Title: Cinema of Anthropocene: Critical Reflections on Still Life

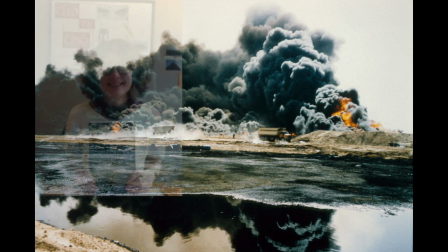0s
In Jennifer's Facebook In Hospitable World, she wrote that the Australopathy means that the subjects, the home, and the planet at the heart of hospitality are already passed.
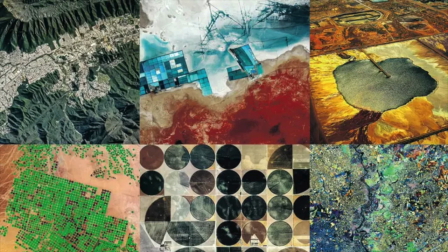11s
In simple terms, it refers to the geological epoch where human activities have dominated and greatly impacted the earth.
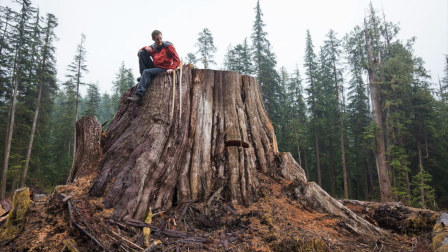20s
And the idea of hospitality infers a host-guest relationship, and it also outlines the relationship between individual subjects and modern nations between humanity and the planet.
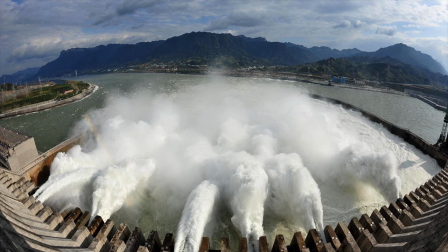33s
This is a street gorgeous dam in China, also known as Sanxia.
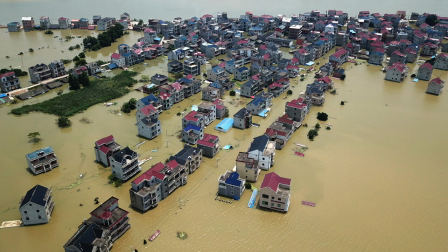37s
As the world's largest hydroelectric power facility, the massive project later became notorious due to the criticism it faced.
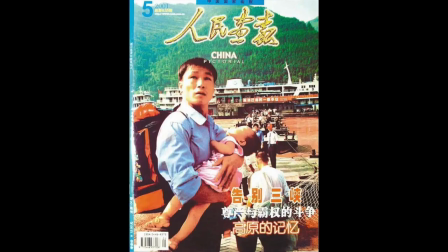46s
The dam holds records for the number of people relocated, number of cities and towns flooded, and is surrounded by controversy,
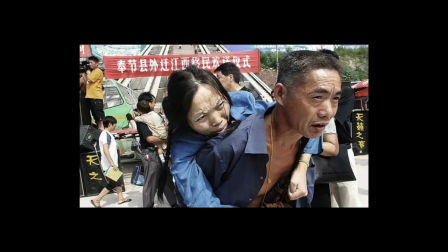55s
including governmental corruption, resettlement difficulties, and of course, ecological impacts.
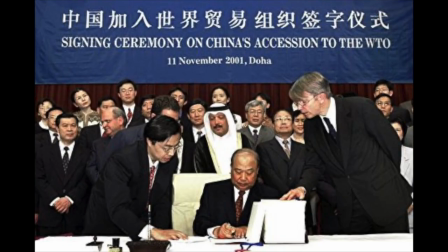62s
It was designed to address energy problems and relieve global warming, as well as to better prepare the nation for the global competition.
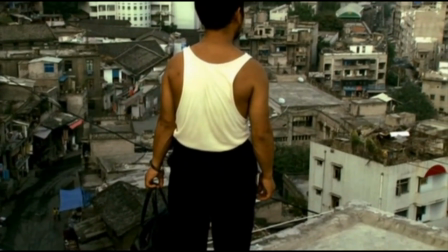70s
But the dam turned out to do more harm than good. In the chapter of Still Life, Jennifer Fee argues that, quote,
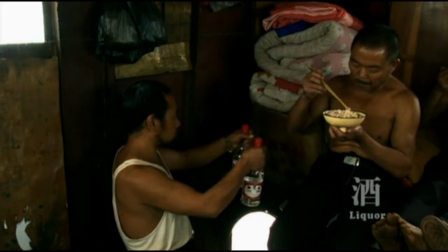78s
just film evisions a kind of minimal hospitality that emerges when the road of now-submerced cities and towns is passed."
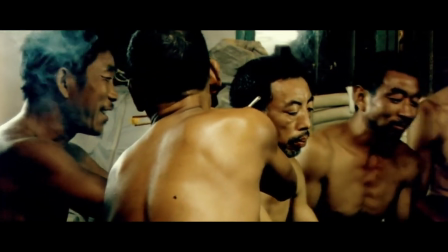86s
End quote. She perceives that glamoury hospitality underlines the small gestures of welcome and kindness in film, as we see moments like this.
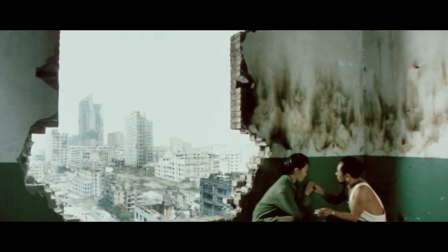96s
For me, it is definitely true that the static long shot of them facing the wreckage of the town sends a note of tenderness and lingering hospitality. And those shareable objects provoke a sense of nostalgia that sort of makes us forget about what was happening there for one moment.
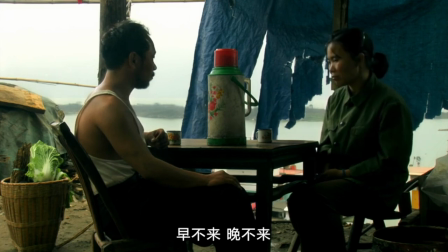115s
Nevertheless, impoverishment, injustice, and other social issues like human trafficking are carefully contextualized in the off-screen background.
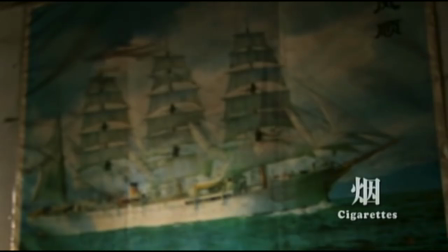124s
I think John May intentionally choose to represent those haunting moments of the
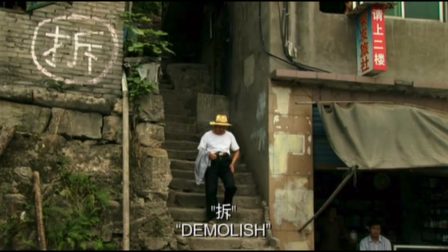128s
hospitable past instead of risking himself for criticizing the national project.
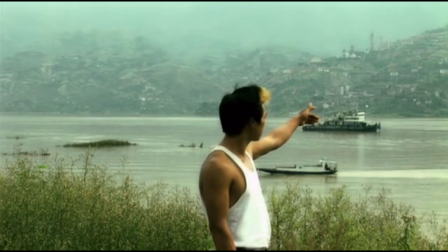134s
But we need to keep in mind that it is dangerous to aestheticize or
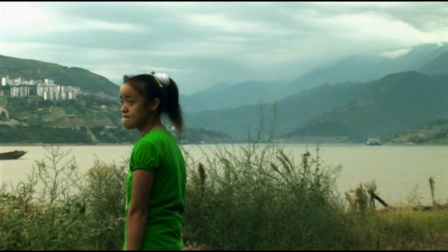139s
distantly romanticize those picturesque scenes of those unemotional characters.
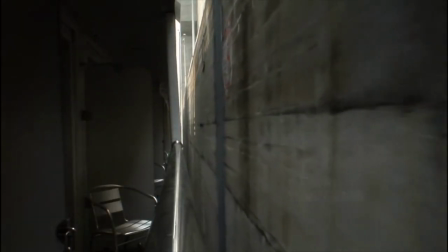145s
So to supplement what's left behind in still life, I want to introduce this documentary made in the same period, Up the Yancey.
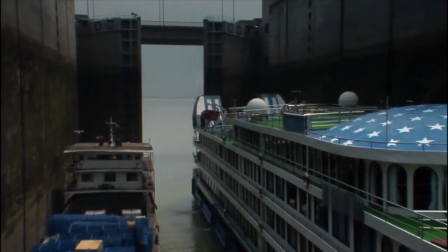153s
Up the Yancey is directed by the Chinese-Canadian filmmaker Win Chang, whose self-narration in the film was inspired by the stories told by his grandfather.
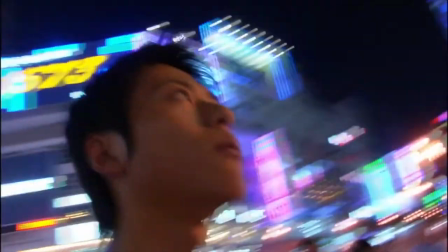162s
It follows the lives of two teenagers, one from a middle class and one from the riverside shanty.
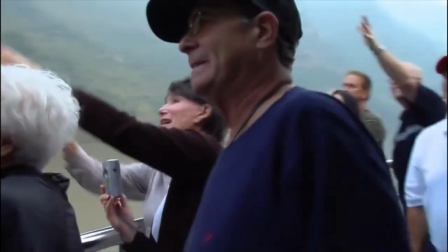168s
They work on a luxury cruise ship catering for western tourists who came a long way to see the landscape before or being flooded by the rising waters.
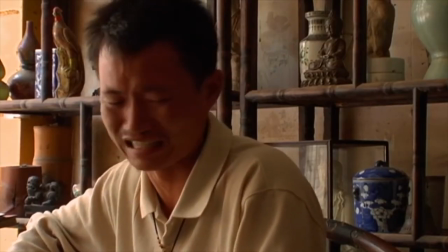177s
Interestingly, as the documentary of the Yanqin is way more character-driven and emotionally captivating,
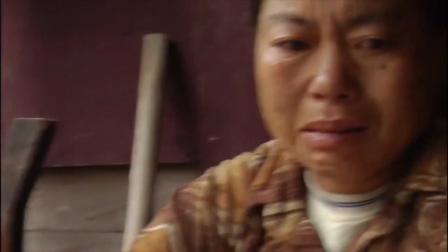183s
as it delves into the painful realities of relocation and displacement behind the steel light portrayed in Just Sansha Good People.
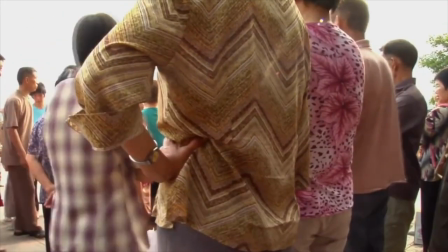190s
The use of close-ups, handheld camera,
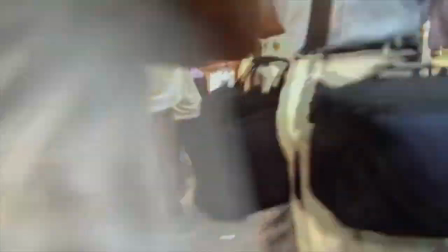193s
and first-person narration creates a stark contrast with the non-intrusive and horizontally panning camera used in still life.
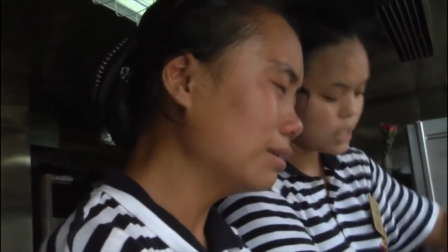202s
Taking down the travelogue-like quality, the film is woven with allergic sentiments as the screen alternates between empty
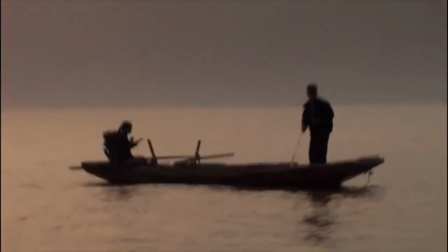209s
shots of the river and glimps into the character's domestic spaces and workplace.
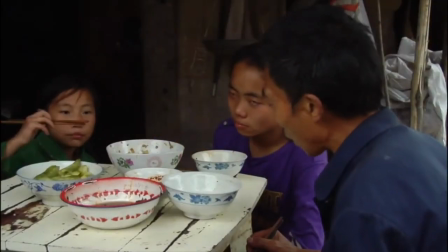214s
Unlike the detached perspective of Sanmin and Shen Hong, who are just spectators of disappearing town.
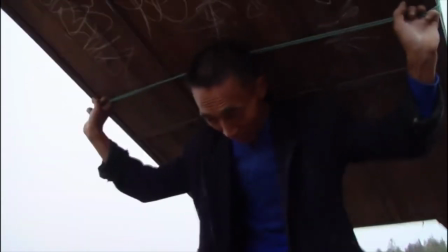221s
Chen brings the images of poverty, discontent, and precarity that those villagers experience to the front frame.
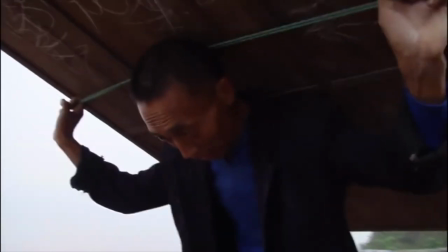229s
As Lin Scott spoke,
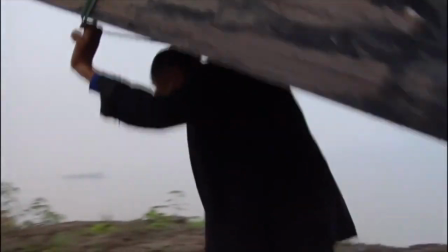231s
the idea of precarity was understood as life without promise of stability and then extended to describe the condition of our time.